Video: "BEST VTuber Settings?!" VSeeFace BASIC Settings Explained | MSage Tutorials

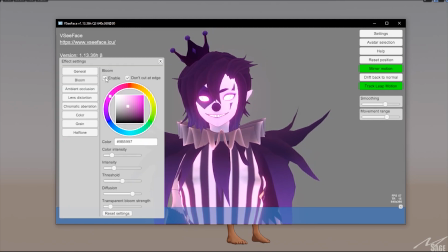also you can click on effect settings go to bloom make sure it's enabled and then you get this kind of glow effect disable
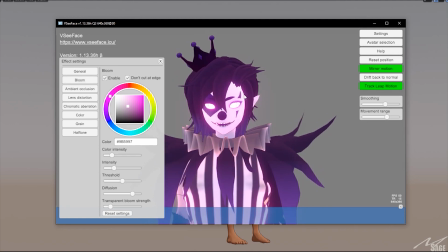that you get rid of it if you don't like it if you like it there you go I like it for this model because it makes the eyes go a lot really go deep in there you want to go the kind of desaturated
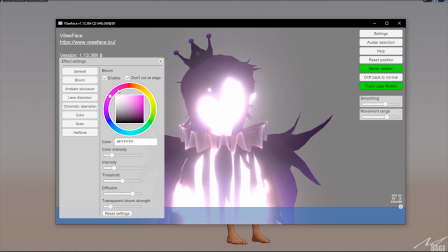low vibrance kind of color because you go way up there you're just gonna blind people so right about there is good then
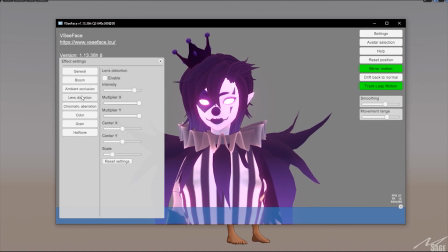the rest of the stuff you can leave that alone i mean what lens distortion you want to
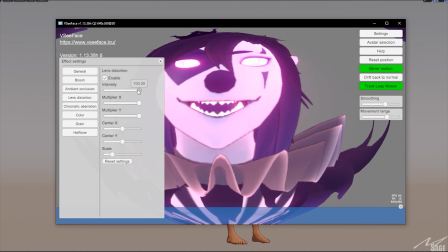just be all up in people's face i don't think so when
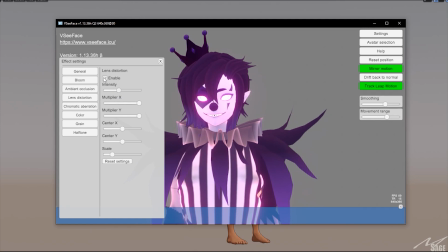far away you're scared no you just want to just leave that alone and
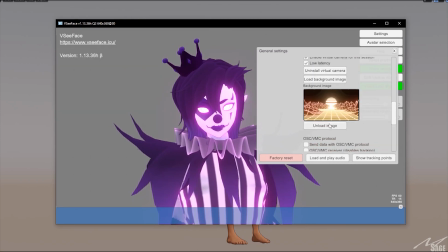that will be all my settings you can also uh load in a green screen background
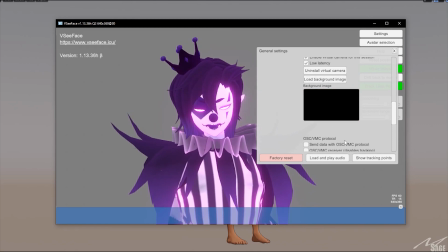you could unload it so that it will be green screened in uh in obs studio or in discord um or you can load in the background and
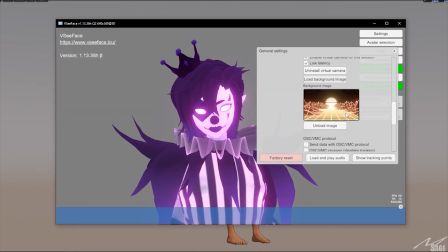like so and it'll look great and that those are all of my settings for VC phase